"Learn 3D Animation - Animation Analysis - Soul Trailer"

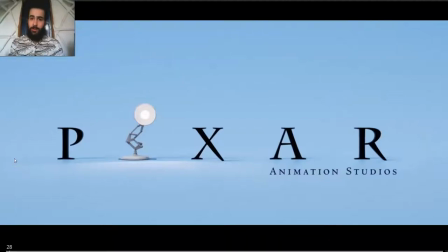Hello everyone, welcome back to Canimando. Today I'm analyzing another trailer. This time it's gonna be Soul, so I hope you like it. I hope you learn a lot from it, and let's go into it.
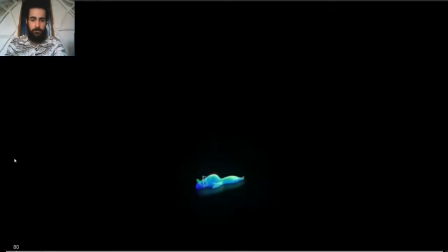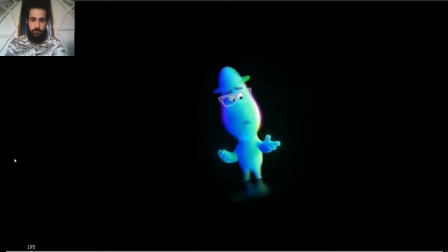What the?
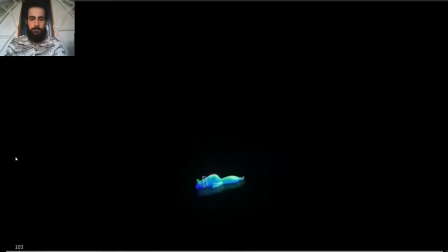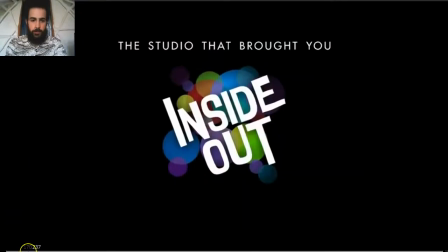What the?
Okay, here timing wise is great.
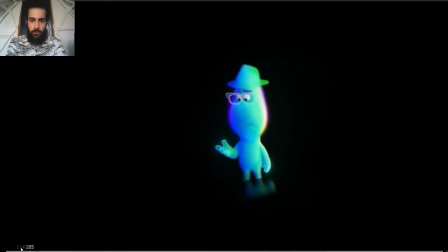So you can see there is one pose, two poses, three poses.
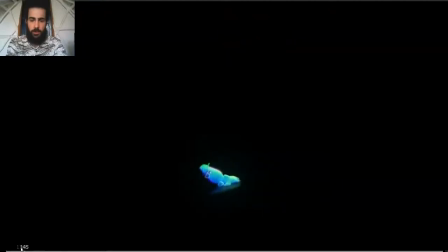And then, so is tan, tan, tan.
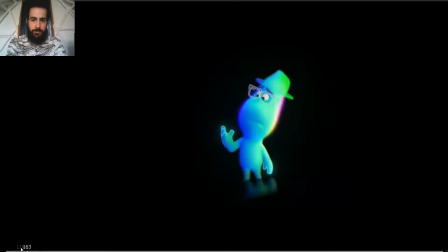So there's three changes. Tan, tan, tan. A small one, a medium one, and a big one.
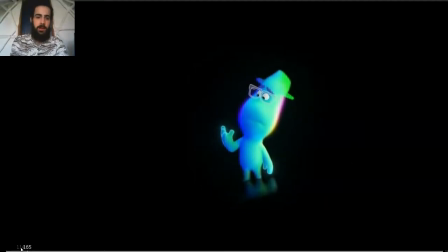Yeah, medium, big one. So, but the timing is tan, tan, tan. So it's not like same timing, same even timing. It has contrast, right? So first we have, this is the first pose.
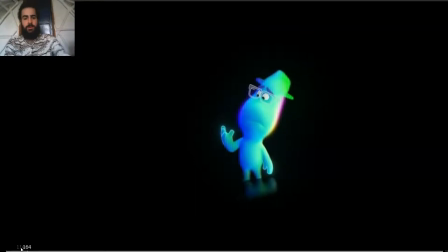So like what? He moves back. He moves the hand forward. So like, what am I seeing? Then tries to figure out, what am I seeing?
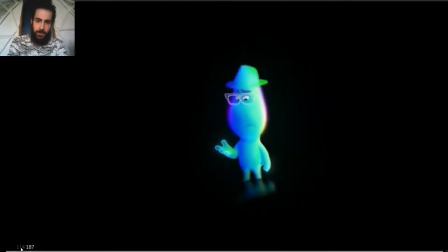Then he closes his eyes. He starts to look to the next, to the other hand, even though he hasn't even raised it yet, but he knows he's gonna look at the hand, so he prepares, the head goes first,
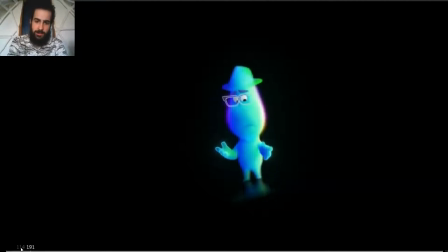so he starts to look at the hand, and then the hand comes up.
What the hell?
And then two small dots, like trying to figure out what's going on. One and two.
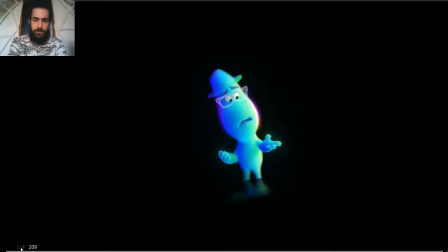Like, what? And then the final pose is like, look, a lost sight, like, what?
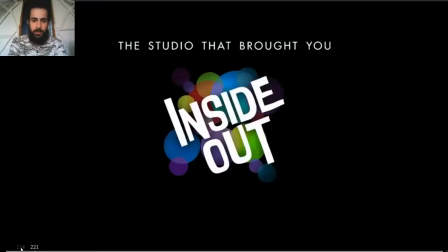I don't understand anything. And then looks at the other hand. Great.
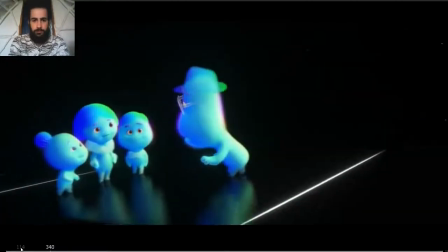What is this place? What's your name, honey? I'm Joe.
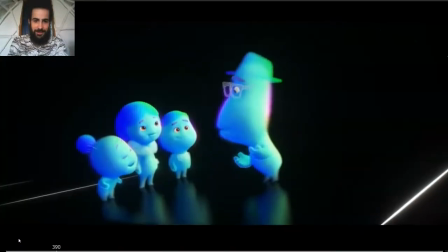I teach. Oh, I'm Joe.
Look at the side.
I'm Joe. Oh, I'm Joe.
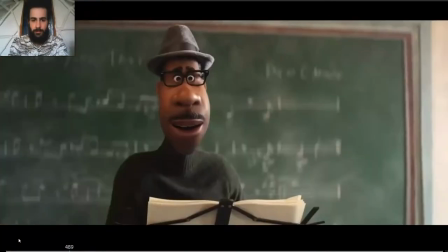Go for it.
Great here.
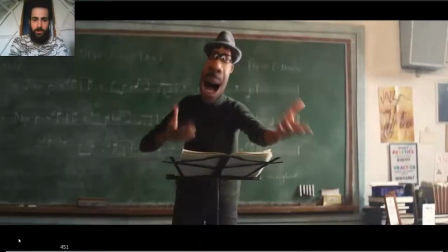Great, just want to point out the overshoot here is great, because look at, they wanted to animate a very intense, but they don't want to, you don't want to just hit the pose and that's it. So first let's analyze the beginning.
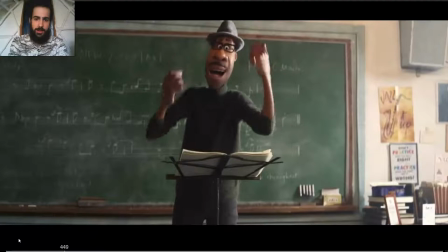So you can see how the hand drags back just a little bit, the breaking of the joints on the wrist, great. So it's not like rigid when moving, the lower arm leads the action, and then here you have it. This is the overshoot and then the final pose.
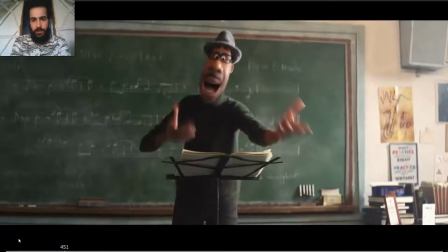So instead of just hitting this pose from here, just hitting this pose, and imagine this is the final pose, they animated 1, 2, 3. So they animated a smaller shoot so that, and then you can see the recoil on the fingers,
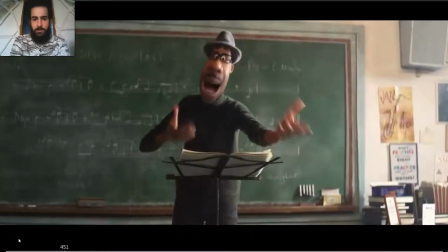the settle on the fingers, but they animated a small overshoot so that the movement feels intense, but it doesn't feel like the hand just hit a wall. Because if you don't animate the overshoot, it's gonna feel like it hit a wall.
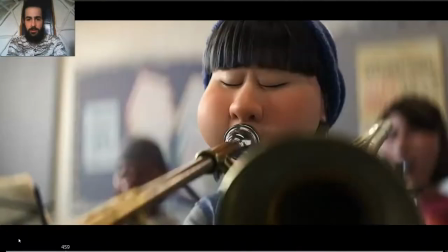So just a small overshoot adds a lot.
Cut it, go.
See?
Cut it, go. Cut it, go. Cut it, go for it.
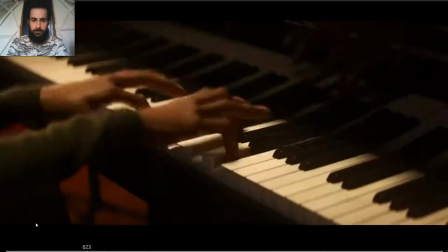Right.
Today started out as the best day of my life. Back here tonight, first show's at
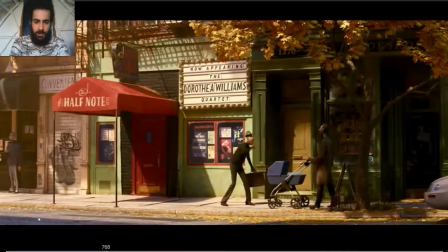7. Yes! Woohoo! Yes!
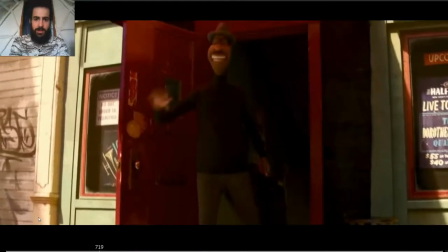First, just notice how he jumps, and just 2 frames after the high,
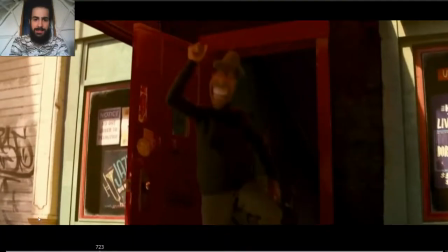extreme high point on the jump, the hand reaches the extreme high point on the anticipation.
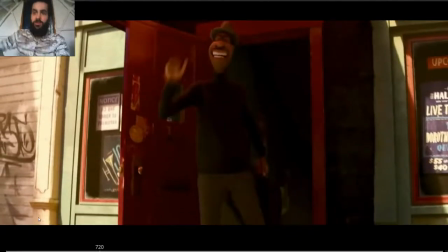So it's overlapped. It's jump, anticipation, and
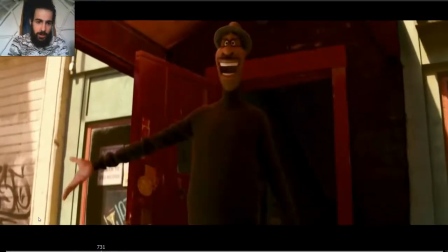beautiful arc, and then boom,
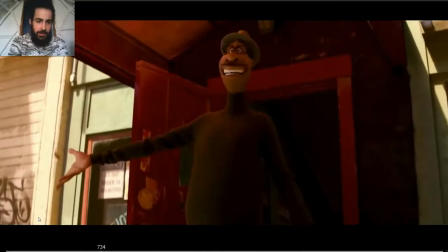flips the hand, and yeah, easy into the pose,
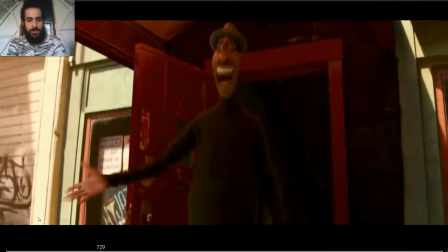small, and then just notice how as soon as he finishes to ease into the pose, he starts to
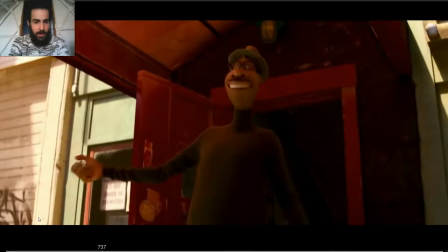make a fist again and go to the next pose.
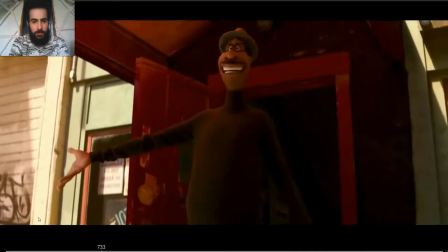So we have a very small hold in the poses, but enough so it doesn't feel rushed.
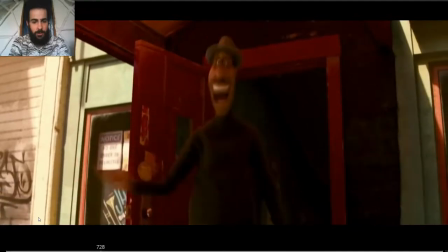So, see, yes, and because we start to move into the next pose
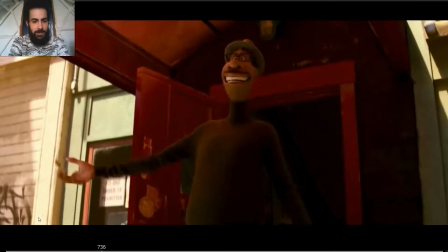recoiling the fingers, making a fist instead of moving the hand. We can, that's, those are like 1, 2, 3, 4, like 3 extra frames where we can see the this pose, even though the fingers are not straightened, but we can see the pose.
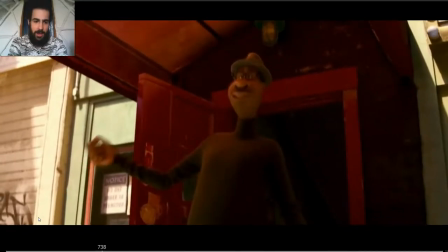And then look at this arc. The hand moves an arc and boom, beautiful arc.
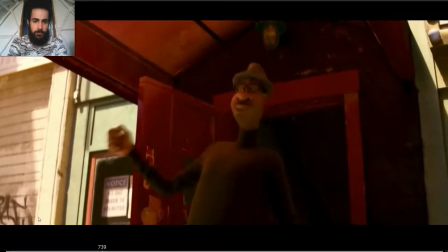Boom, boom. And see how he leads with the face.
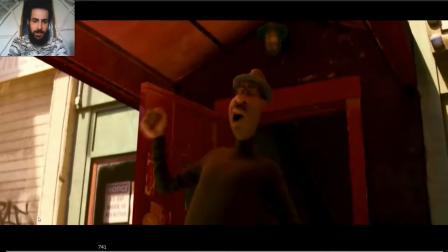So,
got the job.
So he leads with the face, the hand still moving to the right here, and then boom, the hand is thrown.
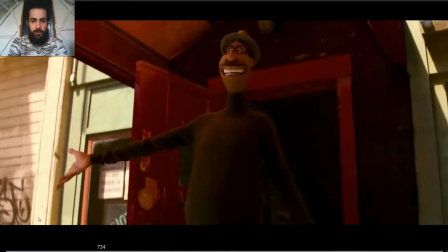Okay, boom, great. And then the settle, right?
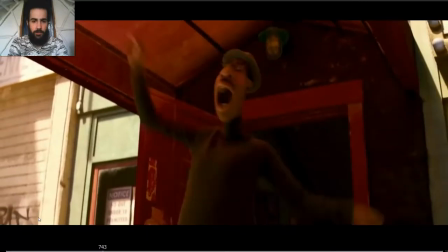So, woohoo, see how he moves back.
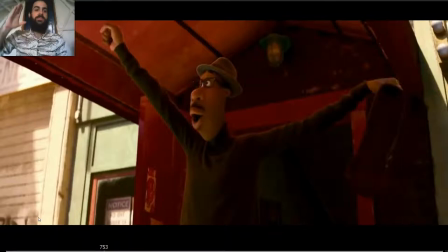So it's like, woohoo. So it's like moves up forward and then forward and down a little bit. And then maybe a bit backwards and down as a settle and a bit back. So if you want to make an arc, as long as it moves in an arc, that's great.
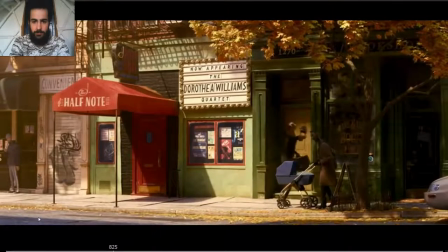You know what that's gonna say? Joe Gardner. You're just gonna say? I'm gonna say Joe. Great, Joe.
So the acting on Joe, see how the arms are the last one to get to the pose.
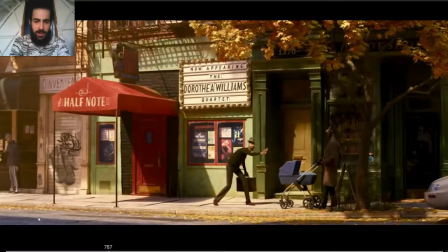Great, straight leg. They changed they created contrast in the pose just by shifting the weight. Great, I love it. Notice how he's still here. So he wants to step back.
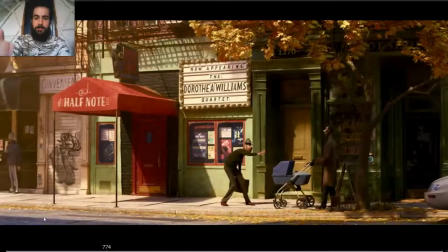So to step back, he's gonna have to anticipate forward. So he's gonna anticipate. Look at the hips. If you check the hips, look how the hips are moving forwards, and then he steps back. So he's here. He wants to step back.
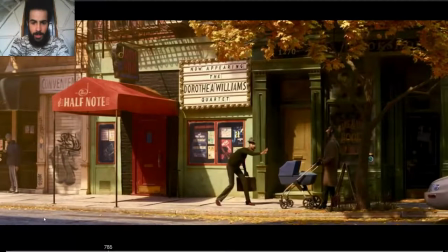He moves forward, and then has the room to take the step. And then as soon as he's taking the step, he starts to move back and next pose. And then as he eases into the pose, he looks at him again.
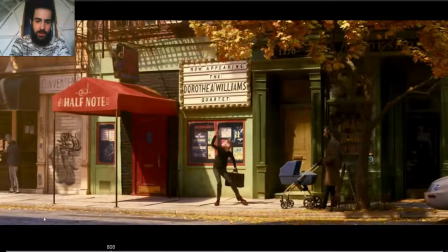And to the next pose, so anticipation, yeah, I'm going for a walk again.
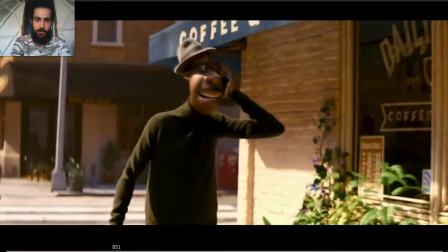I did it, I got the gig.
Double action, I got the gig.
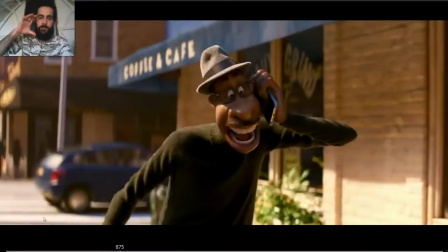See how the I got the gig, in the I got, there's a small vibration on his head, and I got the gig.
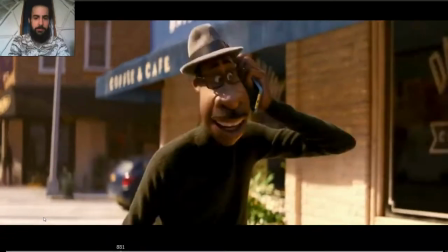I got the gig.
Great.
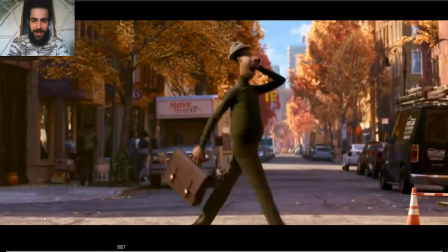I just noticed how he's talking. He falls down and the phone stays there.
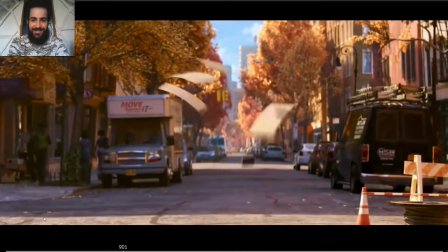Oh, just a bit more.